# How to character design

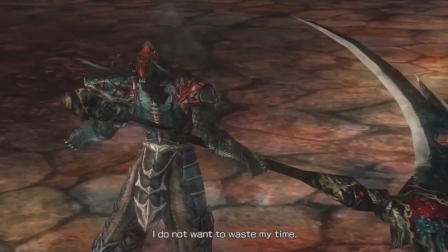Half of his design is like a suit that also represents character's refined and elevated vocabulary,
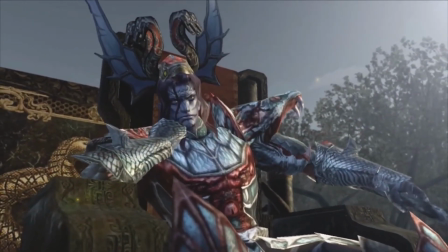choosing words that are rarely used in casual conversation, reinforcing his image as an authority figure.
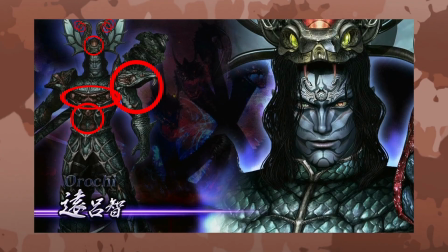His body design includes 8 Hydra heads and 8 tails embodied across different parts of his skin,
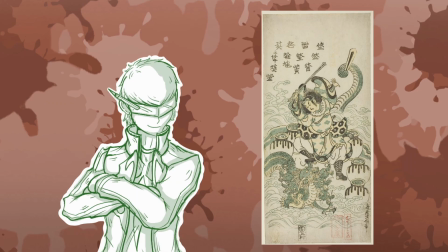a direct nod to the mythological source from which his design takes inspiration.
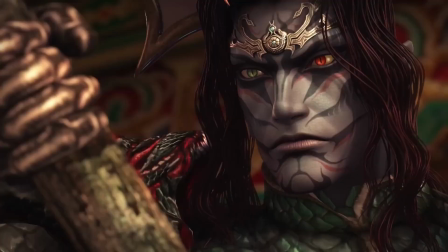Physically, he bears many human traits: pointed ears, no eyebrows, bluish skin, and mismatched eye colors.
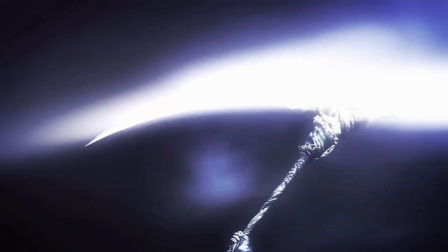These features strip away any lingering humanity and establish him as something truly otherworldly.
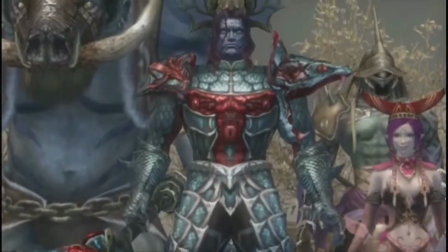His overall appearance is meant to be both menacing and commanding, a visual warning that chaos and destruction follow wherever he goes.
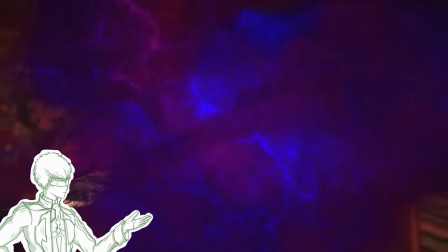This theme is perfectly supported by the weapon he wields, a massive Grim Reaper-style scythe,
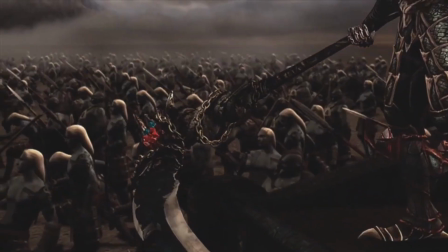reinforcing the idea that death itself has arrived.
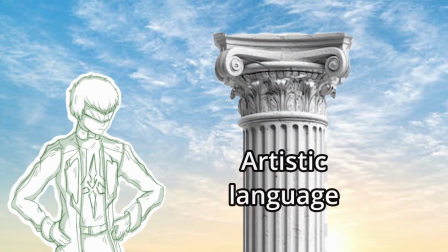In summary, artistic language is the ability to convey your character's essence to the viewer at first glance.
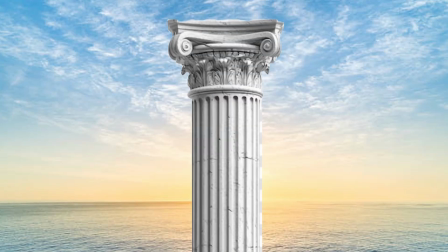Pillar number 3. The shape language.
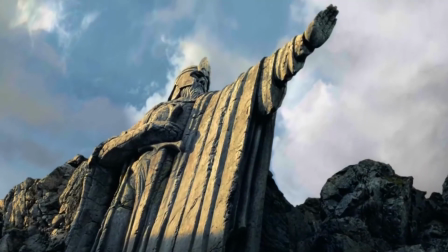Once you finally decide which word language you're using, as well as what you want to express through your artistic language,
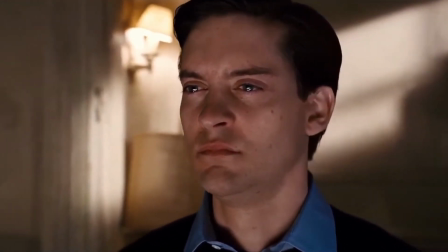it's time to shift away from the more philosophical part and move into what I like to call the hard drawing phase.
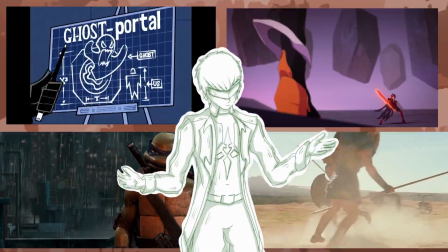Now, this phase can be used and interpreted in various different ways, as it heavily depends on the art style you're working with. What I mean by this is, for example, in the art style of Phineas and Ferb.
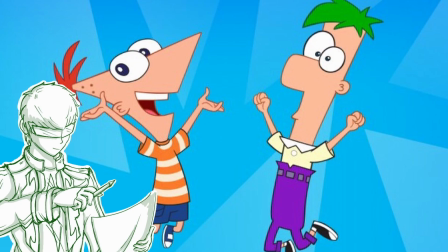Since every character is heavily stylized, each one is built from distinct, clearly illustrated shapes.
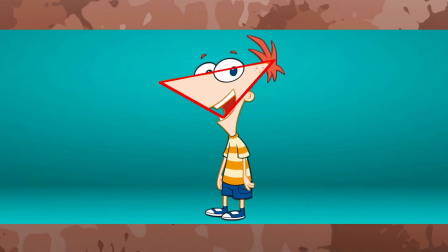Phineas with a triangle, a Dorito.
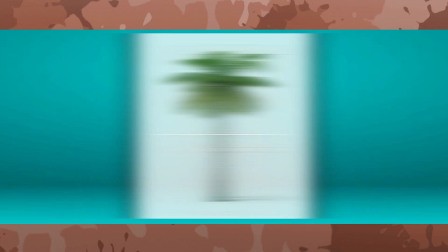Ferb with multiple rectangles, resembling a palm tree, and Candice with curves and circles.
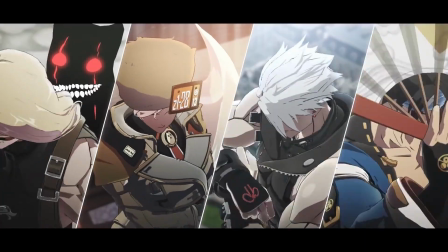Another great example of characters with a striking visual style, built from a variety of shapes, is, dare I say, One Piece.
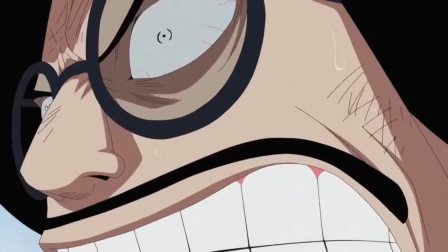The One Piece! The One Piece is real!
I've never actually watched One Piece, and I have no idea what it's even about.
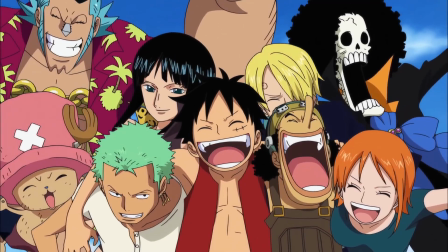But because of its incredibly well-crafted character designs in terms of visual shapes,
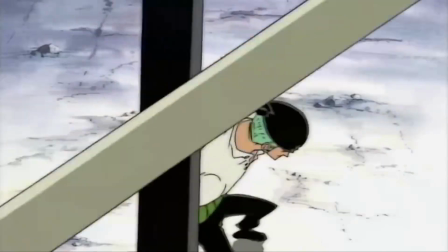this manga or anime showcases one of the strongest uses of shape language you will find in any medium.
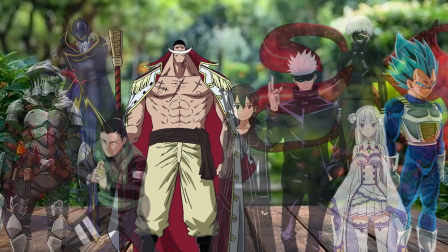If you put any One Piece character in a group shot with several others,
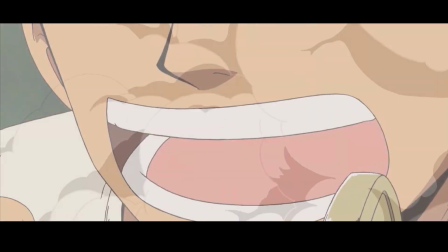you'll never confuse them with someone else, thanks to how distinct their body structure and accessories are.
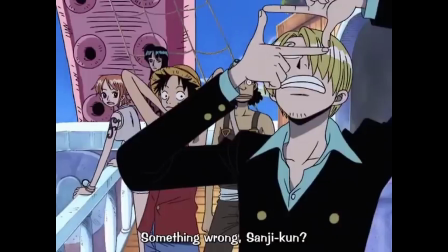Now, just take one image where multiple One Piece characters are placed together.
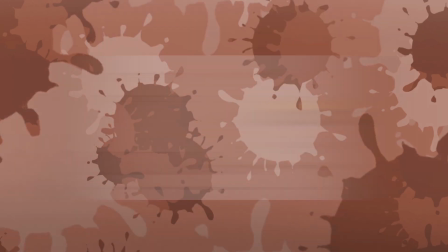Tell me, does anyone look the same or even similar? Just through shape language alone, you're already communicating to the viewer.
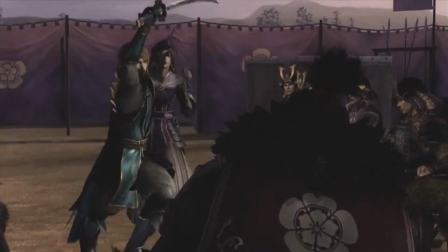For example, is this sword heavy or light? Is this character strong or nimble?
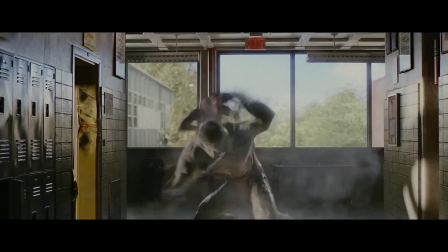This message is conveyed not only through their body shapes, but also through what they are wearing.
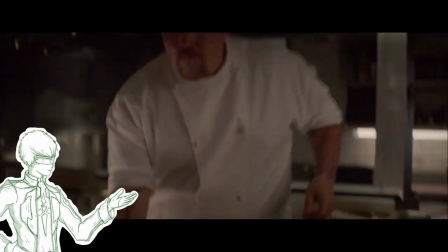If you see a chef's hat, your brain instantly thinks of a cook. You see a microphone, a singer.
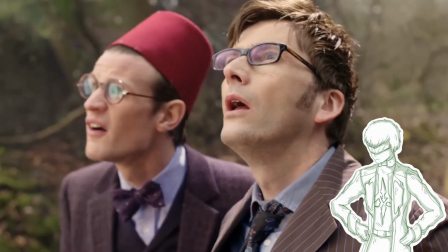A guitar, a musician. Glasses might suggest intelligence or a nerd.
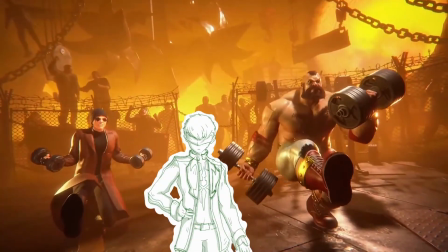Muscles imply strength or someone who goes to the gym. A crown symbolizes a king.
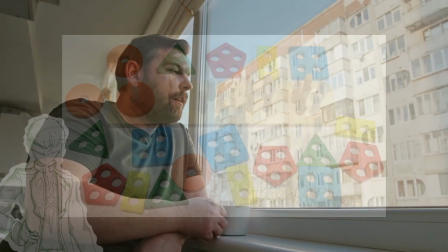All those shapes are meaningless on their own, but they remind us of things we've seen and recognize in our daily lives,
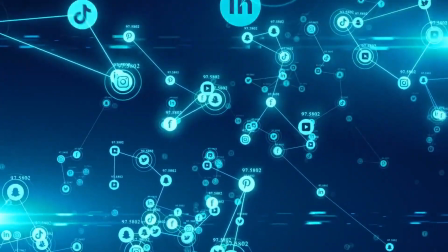whether through media or in real life. Of course, all of this depends on current trends and what is in front of you at the moment.
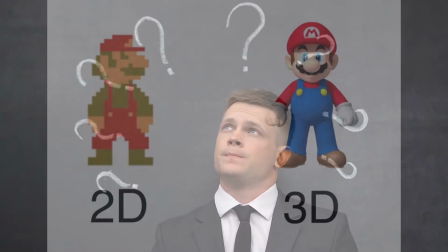You also have to be aware that not everyone interprets the meaning of shape exactly the way you expected or intended,
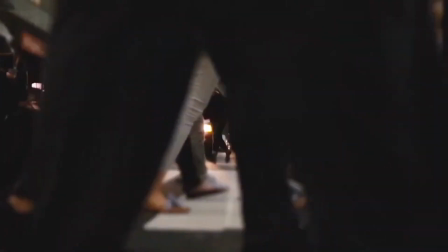because, let's be real, not everyone is the same or thinks the same way.
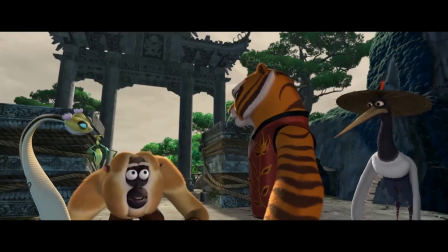Characters are always built from a variety of different shapes, some very large and others noticeably small,
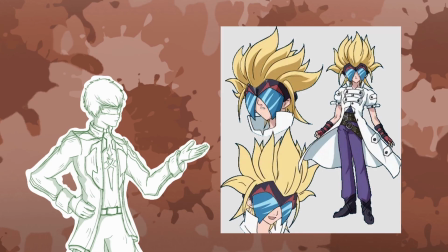but together they give your character personality through the combination of those shapes.
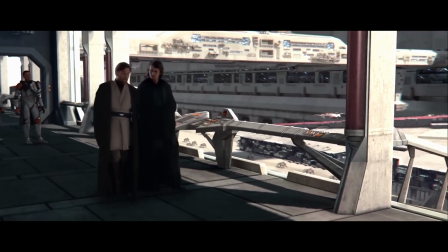This also applies to more realistic style of media. Just remember, the more you move towards realism,
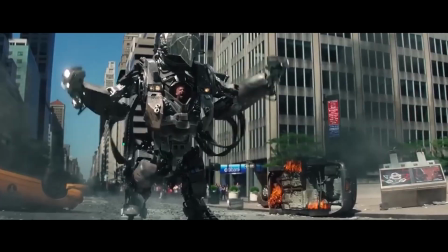the harder it is to successfully pull off details and shapes in a design compared to stylized characters, but it's still very manageable.